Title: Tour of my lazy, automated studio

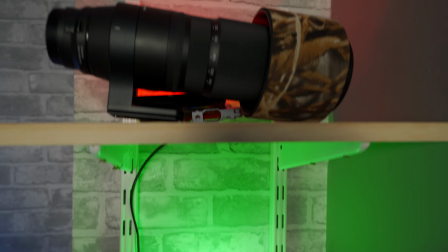[4:11]
And then over in the corner, we have the shelves that are containing most of my lenses,
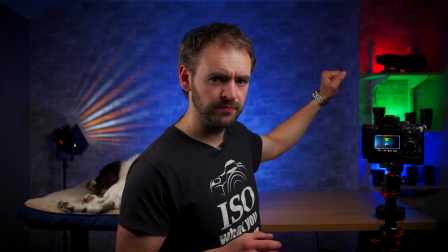[4:18]
and they have the RGB lights behind them, just to give a little bit of color to the room.
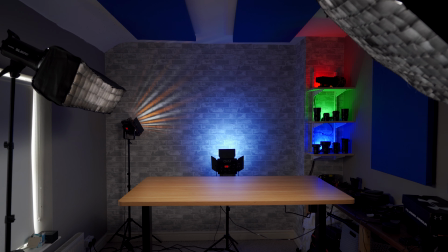[4:23]
And moving on to lights, we'll get onto the shelving and the backlights in a minute. The main light setup that I've got at the moment.
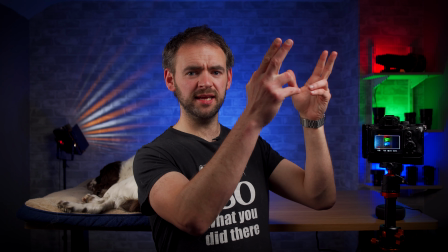[4:31]
So my key light is to this side of me.
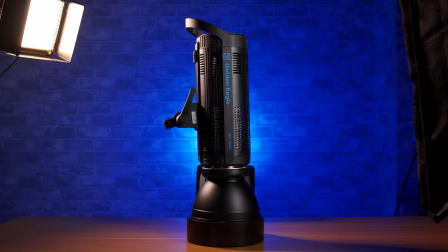[4:34]
It is the Golden Eagle LED 3000, the 300 watt LED that I reviewed the other week.
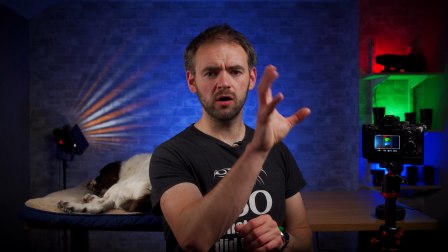[4:40]
It's fitted with an octabox with a grid to it.
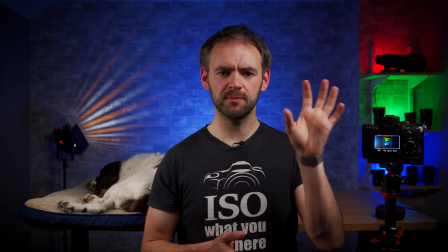[4:44]
Even though it's a 300 watt light, it's only on around about 10% power, and I'm shooting at a 50th of a second, f3.2, ISO 125.
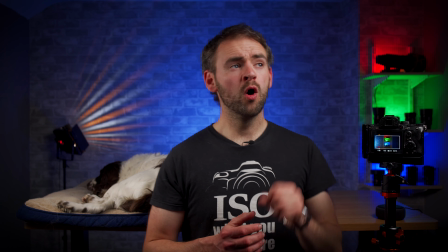[4:52]
So perfectly bright enough for me there. What used to be my key light before I got hold of this was the Godox
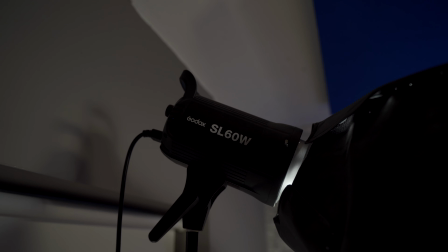[5:01]
SL60W, which has now been moved to my fill light. This is at 100% power.
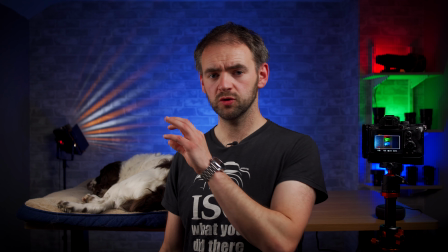[5:08]
It's fitted with a rectangular softbox, again with a grid on it, and it serves two purposes.
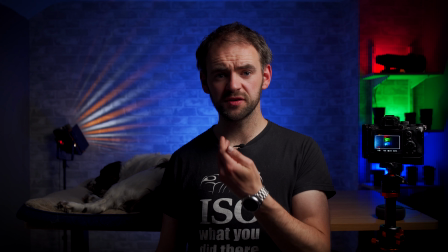[5:14]
The first is that obviously it acts as a fill light to me to offset the main key light.
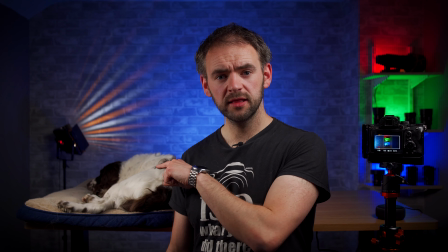[5:20]
Second, and more importantly, it lights him up properly so you can see him,
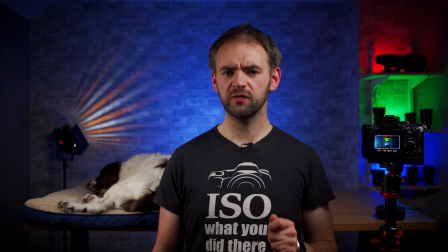[5:25]
because there would be angry mobs with pitchforks if you couldn't see him properly.
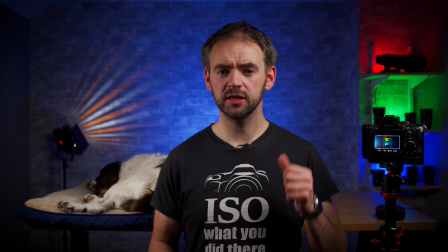[5:31]
So those are the main lights done. Now let's move on to the lights in the background, starting first with the blue light on the wall.
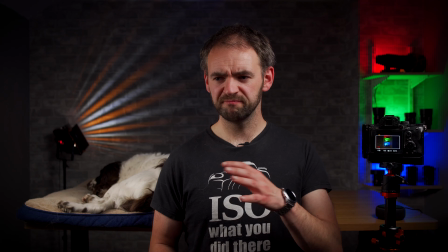[5:38]
Now, blue lights in the background have just been a kind of style that I've gone with for a very long time.
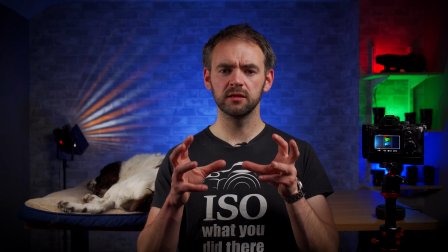[5:46]
Now, up until recently, the blue light in the background was always done with a little battery-powered RGB light panel, usually a bowling P1.
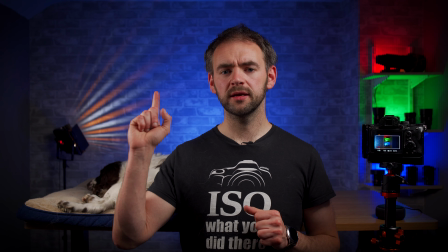[5:54]
Now that worked fine when my key light was my SL60W,
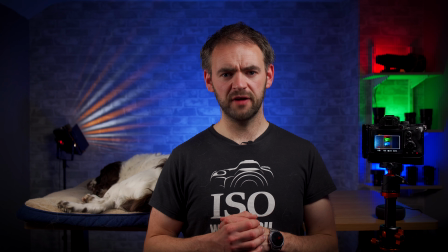[5:59]
because both of them at 100% power complemented each other very well, and I would shoot with a wider aperture than I'm currently using.
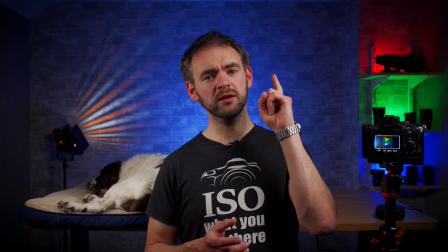[6:07]
I'd usually be at like f1.8, f2. However, when I got the LED 3000 as a key light,
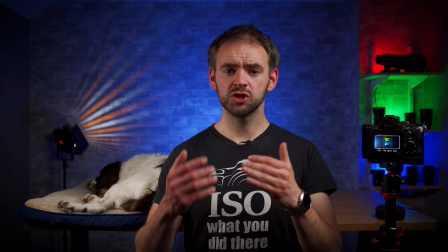[6:16]
it gave me the flexibility to have a brighter light source so I could stop down a little bit for just a generally better rendering and,
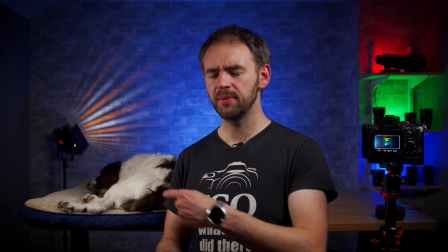[6:25]
again, to get him a bit more in focus.
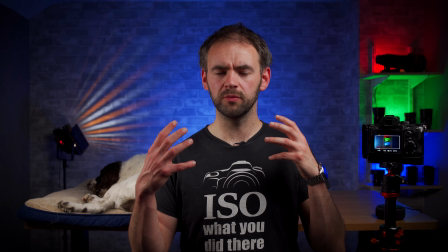[6:27]
But it then meant that the bowling P1s weren't powerful enough to really light up the wall properly, so I needed to find a workaround solution.
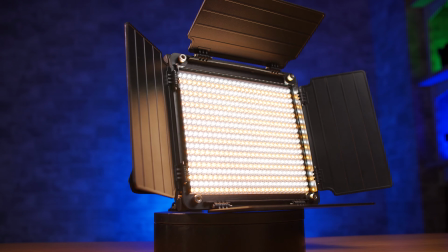[6:35]
So I got a pair of 560 AS LED light panels from GVM, the other one being that one right there.
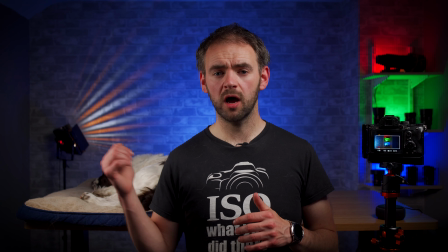[6:43]
Now those panels aren't actually RGB.
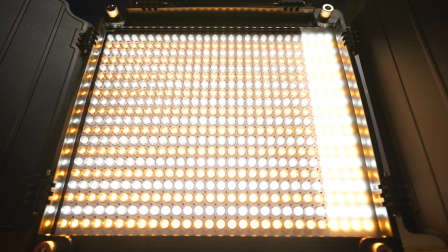[6:46]
They're just bicolors with a color temperature adjustment, but they do come with a plastic diffusion panel that slides into the front of them.
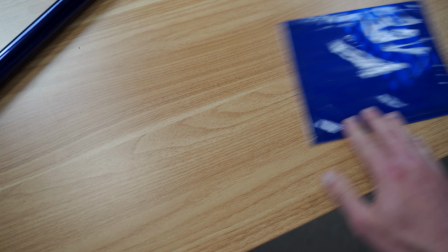[6:55]
So I bought some blue cellophane and sellotaped it to the front of the diffusion panel, and now with the diffusion panel in place, that light becomes blue.
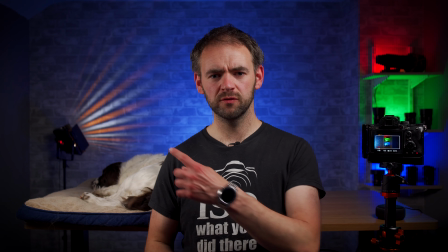[7:03]
Then, like I said, the other 560 AS is currently acting as a feature light on the wall,
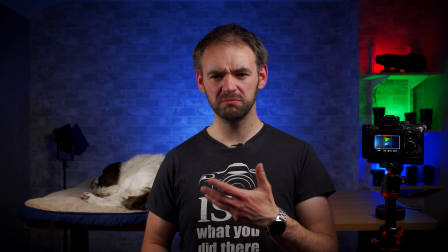[7:12]
because without it, that space on the side kind of just looks a little bland and the scene's a bit out of balance.
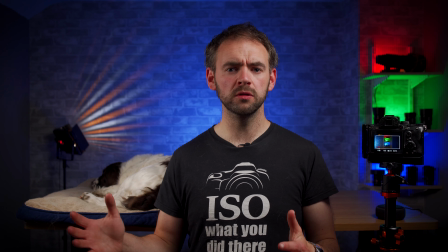[7:21]
Now, for anyone curious, that pattern on the wall is created just with the basic light.
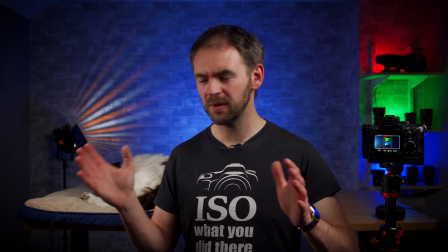[7:27]
It's not taken any special trickery from me.
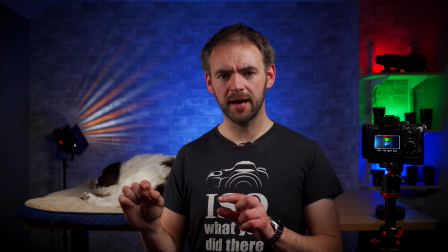[7:29]
It's just done utilizing the barn doors, because those particular light panels are actually alternating rows of white LEDs and yellow LEDs.
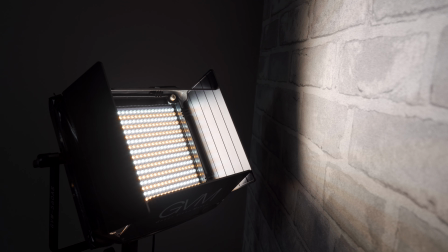[7:38]
With the barn doors open, all the light just kind of blends in together,
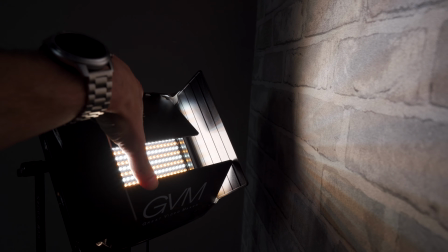[7:42]
but if you close the barn doors right over, so you've only got a very narrow slit,
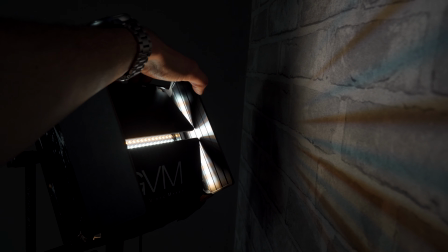[7:47]
each individual row of LEDs only has a very narrow angle to be able to shine on,
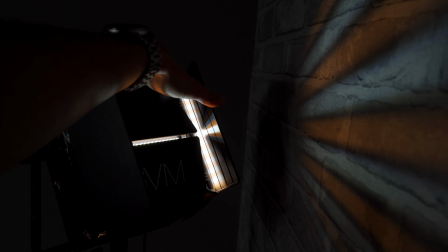[7:54]
and thus you end up with this pattern on the wall.
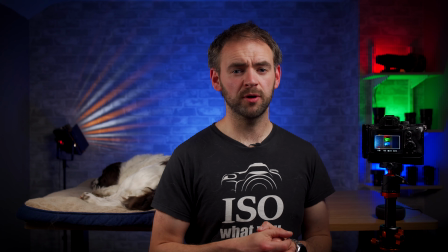[7:58]
I was playing around with them one day, accidentally stumbled upon that and thought, that looks pretty nice, I'll keep that there.
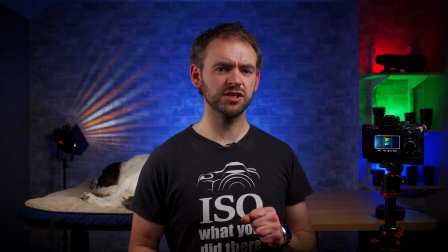[8:04]
And finally, the RGBs on the other side.
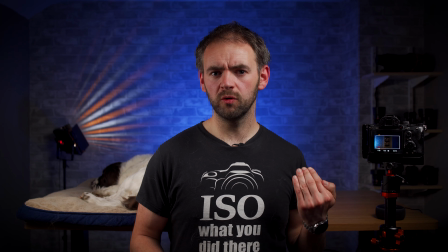[8:08]
So I knew I wanted the shelves up there to be able to store the lenses,
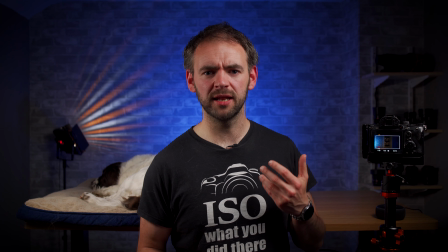[8:14]
and again to put something on the frame rather than just a bland wall. But having just shelves, you can't really see them.